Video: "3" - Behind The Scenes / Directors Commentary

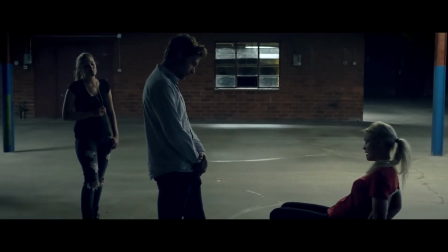There wasn't a lot, and I was trying to shoot in just the right way where it used those overhead lights to kind of get like some kind of a backlight
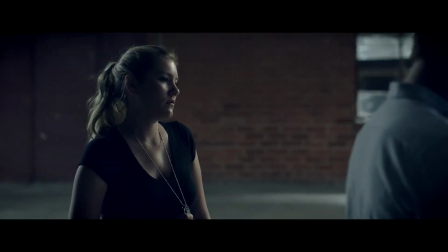and at least some type of a fill from the other side there was like one skylight that the sun kept coming in and
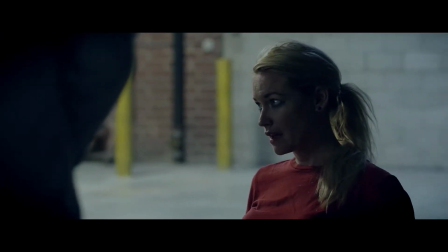out of um it was really interesting uh to shoot in here though because um i
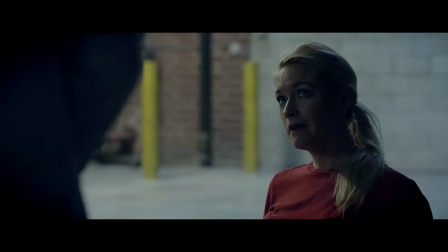went ahead and tested out uh the uh the the plugins i've
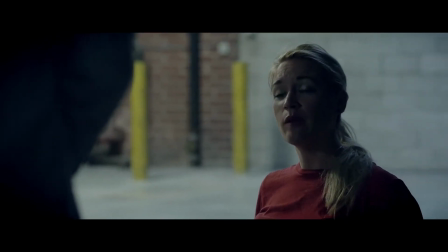got for a noise reduction i was shooting maybe like 1200 iso
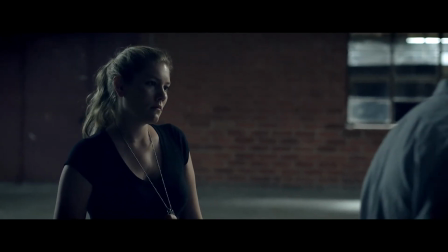for for this entire scene like uh in order to get uh in order to
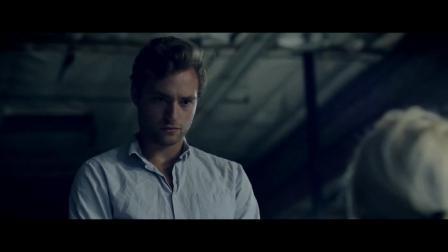get um you know like some available light um like here's a good example um before uh i i went
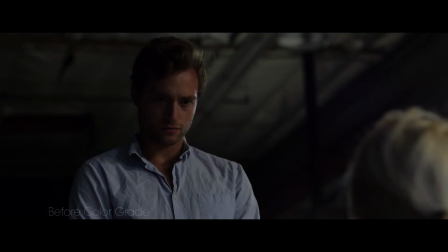ahead and applied the color grade and cleaned the footage and everything i and this is what the footage looked like uh when it was it was pretty dark and you can't really see any detail at some of those areas after i cleaned the footage and applied had a color grade,
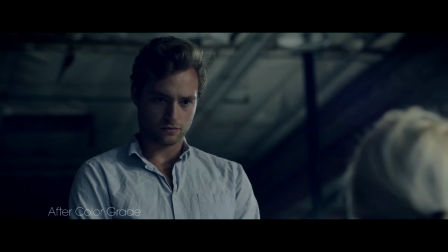I was able to brighten it up and see a lot of the detail that came back, you know,
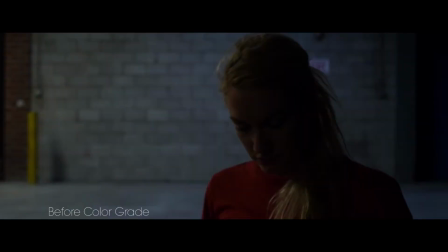from brightening it up. So I got pretty lucky in the method in which I chose to, you know, to restore some of that dark areas.
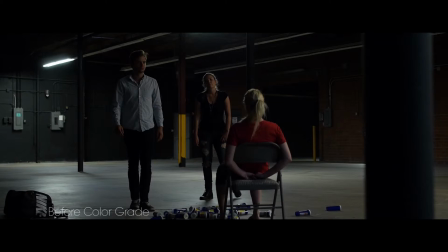But the Panasonic GH3 I was shooting on has a 72 megabit all intra encoding, which was really great.
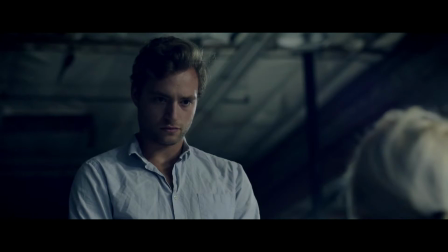Lots of information. It doesn't have super high dynamic range, but it was really good for shooting in a dark scene. And I think it turned out really well.
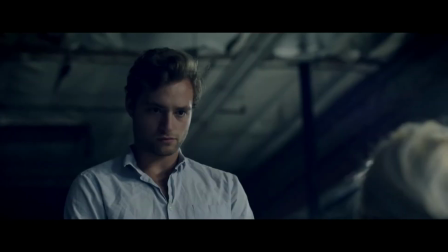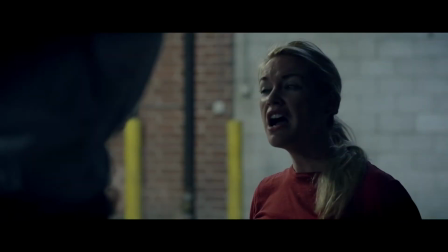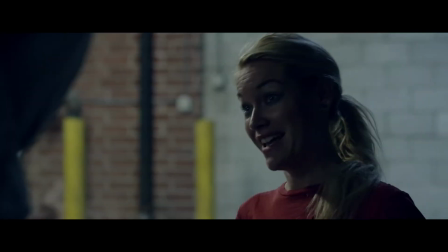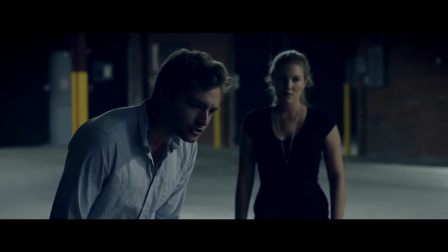So of course after the entire cut was finished I applied like a film grain look to it in order to kind of give it some kind of life in the
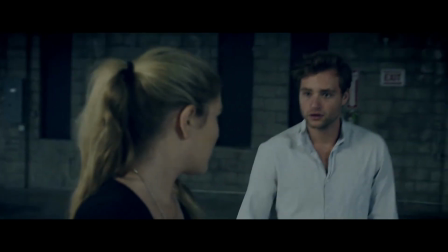background because after you denoise the footage it gets a little flat and I want to get some life back into it.
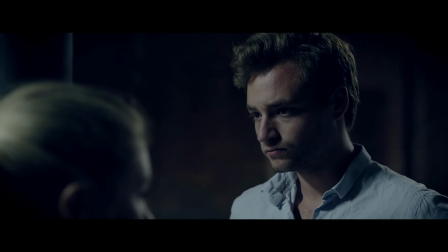Like, she thinks she's helping these people. Like, little white lions.
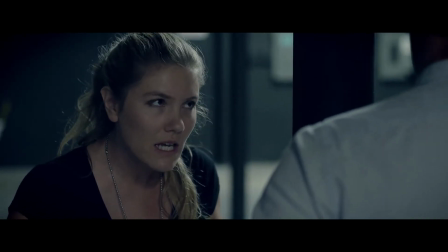It's pretty cool. I spent a bunch of time, like, designing the pill bottle. Like, when he holds up that pill bottle, it was kind of funny.
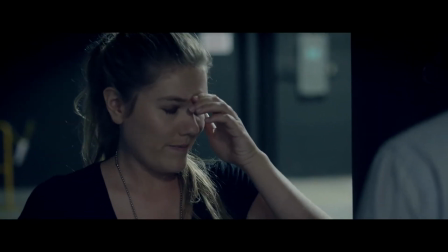I made these, like, prescription labels and took them to, you know, to, like, OfficeMax and got them, like, printed.
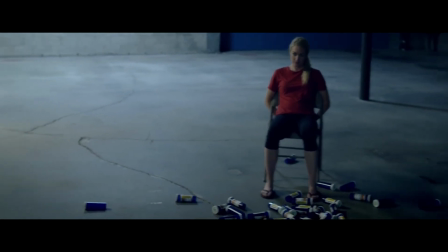And the girl behind the counter was, like, kind of looking at me funny. She's like, why is this guy, like, printing, like, you know, 100, like, prescription pill bottle labels?
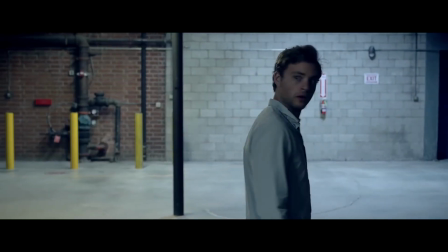It was kind of funny. but she asked me she goes so what exactly is that are you like doing something with is that
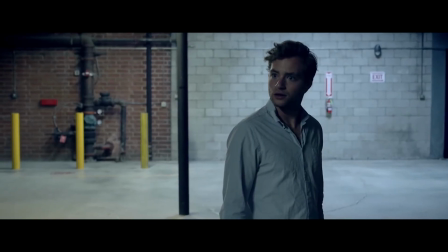and I told her I was like oh it's actually a movie prop you know and she's like oh that's cool you know and I was sitting there talking to her
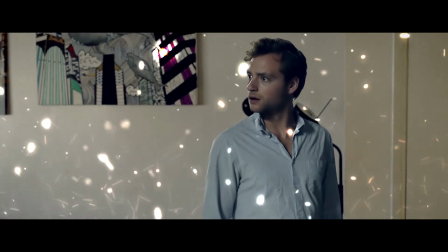about it so here's an example of that rotoscope shot the entire background in order for that to disappear had to cut him out frame by frame
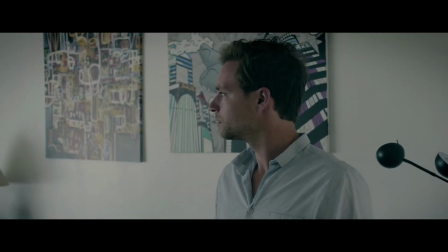it was a lot of work but you know it it was worth it in the long run because I got you know got like real precise cut
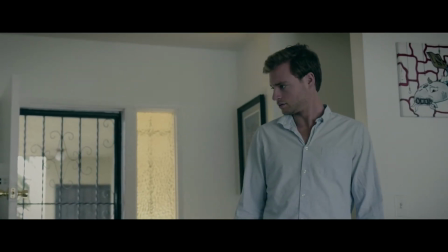between him and the background and
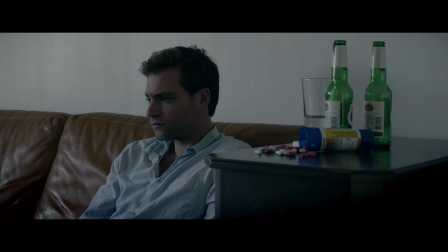of course he's the one that ends up being the one under the influence of the drugs
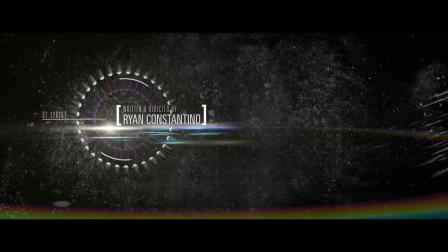and yeah so there it is three
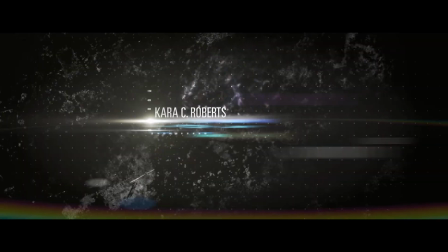spent a lot of time you know preparing and shooting
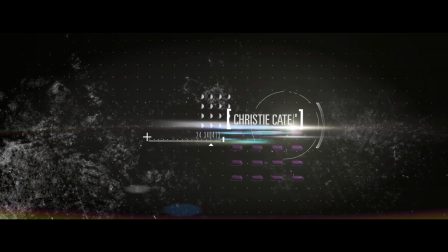and you know we had a lot of fun doing it and I think you know I was able to accomplish you know like exactly what I was looking for when it came to shooting this movie and you know it was a lot of work but I'm
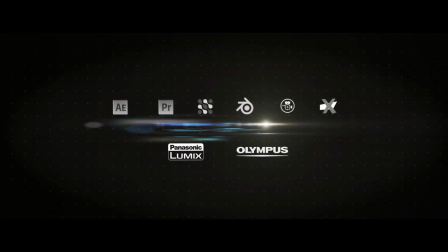really happy with it okay well thanks for watching if you want to go ahead and subscribe for more cool short films and of course check out my
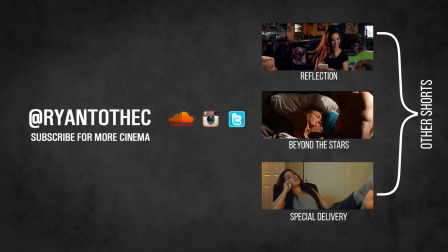other stuff. I've got SoundCloud channel if you want to hear some of my music and follow me on Instagram and stuff.
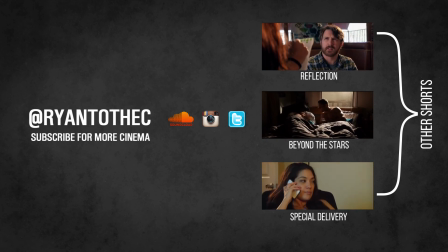I'm always posting cool pictures. Otherwise, I will catch you later.